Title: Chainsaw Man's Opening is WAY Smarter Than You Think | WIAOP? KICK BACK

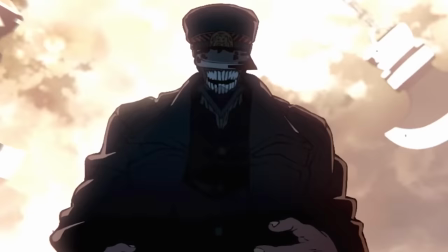[16:12]
The last shot of the montage shows us Katana Man doing one last menacing pose in front of some swinging blades to confirm that this season is, indeed, building toward his arc.
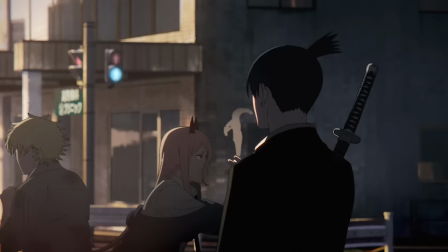[16:24]
Finally, we close out on Denji and Power doing this cute little goofy dance together as Aki stoically watches on,
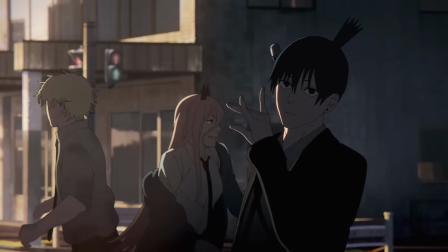[16:32]
but he too eventually joins in on the fun with his own quirky little pose – the same hand sign that summons the fox demon, which then eats us, causing a glitchy transition to a clean black title card. This dance, too, is a reference, but not to the Mickey Mouse Club like you might have heard online.
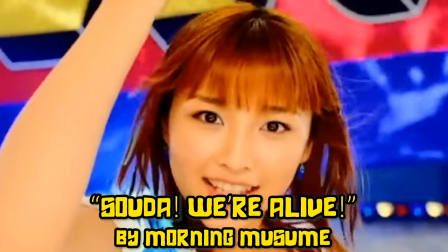[16:50]
It It actually references the 2002 song Soda Were Alive by idol group Morning Musume, which also happens to be where the chorus of kickback was originally sampled from.
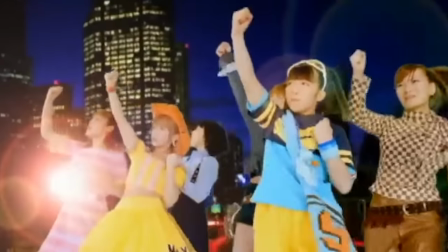[17:03]
In the original upbeat idol number, the refrain of hard work, the future, a beautiful star comes off as a celebratory cheer, but Kenshi Yonezu's deeply cynical reinterpretation and ironically reframes it as a
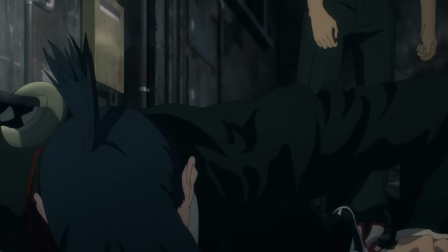[17:17]
sort of nonsense motivational mantra the singer keeps repeating to push himself through a shitty,
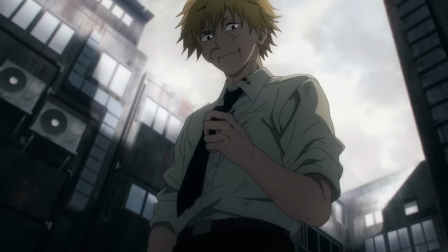[17:23]
unrewarding life until he just can't fucking take it anymore and starts screaming it. Which is just the perfect message for this show. With that, we've reached the end of our reference rundown, and the extent of what we can find without a more thorough, scientific analysis of the evidence at hand. Identifying and sourcing the individual elements of an opening only gets you so far in decrypting it.
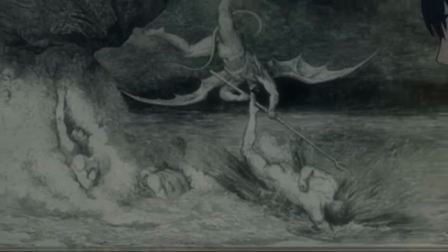[17:52]
To figure out what it's really trying to say, you need to step back and look at the bigger picture, as any number of factors, including external cultural ones, can add vital context that radically transforms the meaning of those symbols.
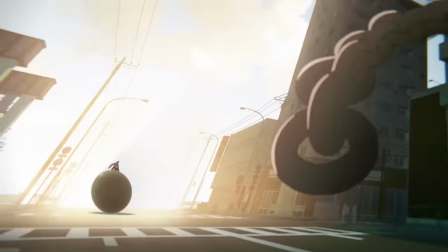[18:07]
Take, for example, the two golden balls that appear in this opening. A casual observer might assume that their coloration is merely a way to distinguish them to the viewer from other spheres in the OP,
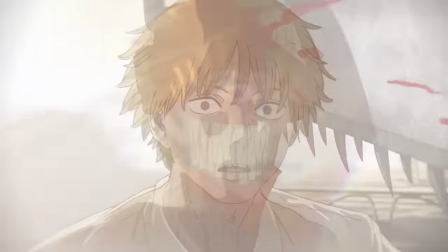[18:19]
and make Denji's flashback epiphany easier to parse.
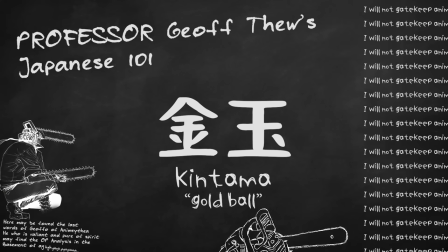[18:23]
However, someone familiar enough with Japanese to know that gold ball, or kintama, is also slang for… a different kind of ball will see that very differently,
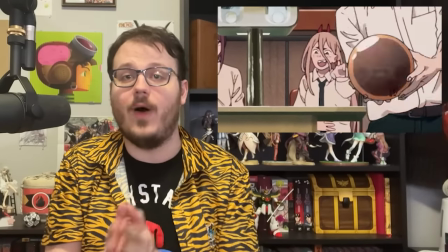[18:36]
and thus understand exactly why Power is laughing so hard at Aki,
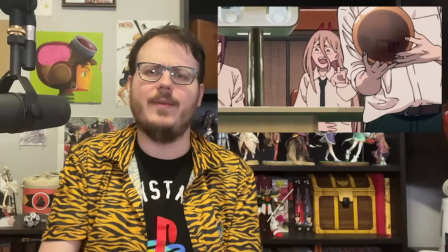[18:41]
even though he's clearly about to bowl a strike. And someone who possesses that knowledge, plus the free time to spend several hours staring at the YouTube timeline for this opening on loop,
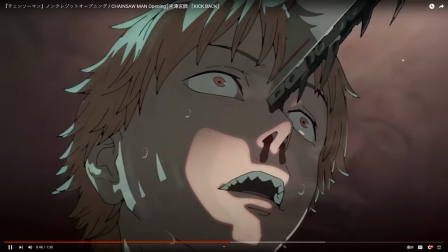[18:52]
might additionally note that the lone boner joke in the whole sequence occurs right in the middle of those ball jokes. And suddenly, their third eye will open, revealing that this entire opening sequence has been carefully constructed to conceal a giant, slightly lopsided diggin' balls. And you thought it was genius when Yamashita hid the outline of a human heart in the Tokyo Metro. Having made that connection, another fact suddenly becomes obvious. Aside from a bit of pre on the snake devil's jaws,
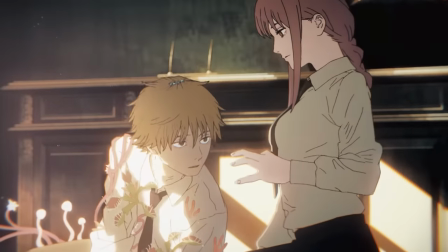[19:27]
all of the blood and other liquid splatter in this opening comes AFTER the boner joke, starting with Makima's wink. What's more, the first thing we see after the first Kintama joke, Power's power pose, is also the first, but far from last, explicitly sexual image in the opening.
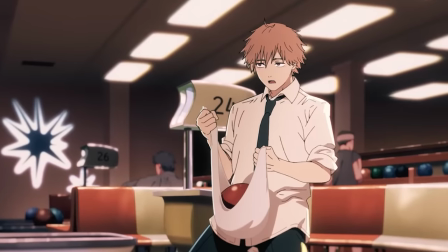[19:49]
Meanwhile, the first implicitly sexual image, Denji Lebowski polishing his bowling ball, happens right before it. it.
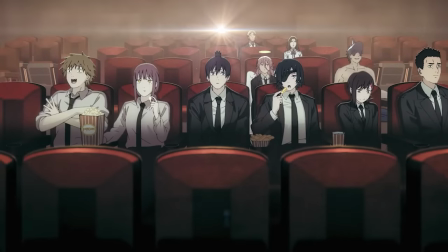[19:57]
And what happens before that? Makima taking the crew to the movies, followed by the bowling.
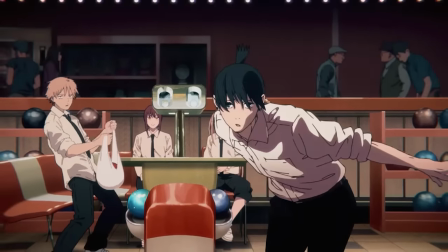[20:03]
In other words, date activities.
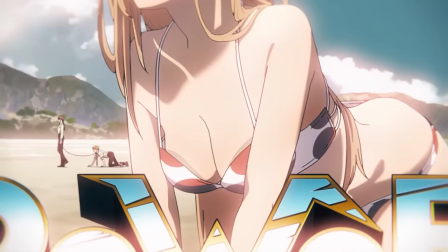[20:06]
Now let's bounce back to after the first testicle, where, behind power, we can clearly see Makima walking our boy home.
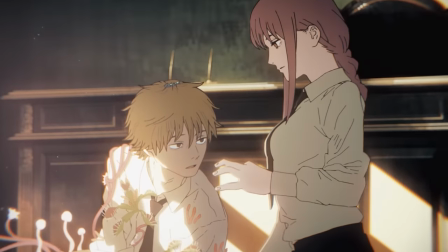[20:15]
Where she strokes him with her hands a bit, causing him to get all excited and then make a big mess.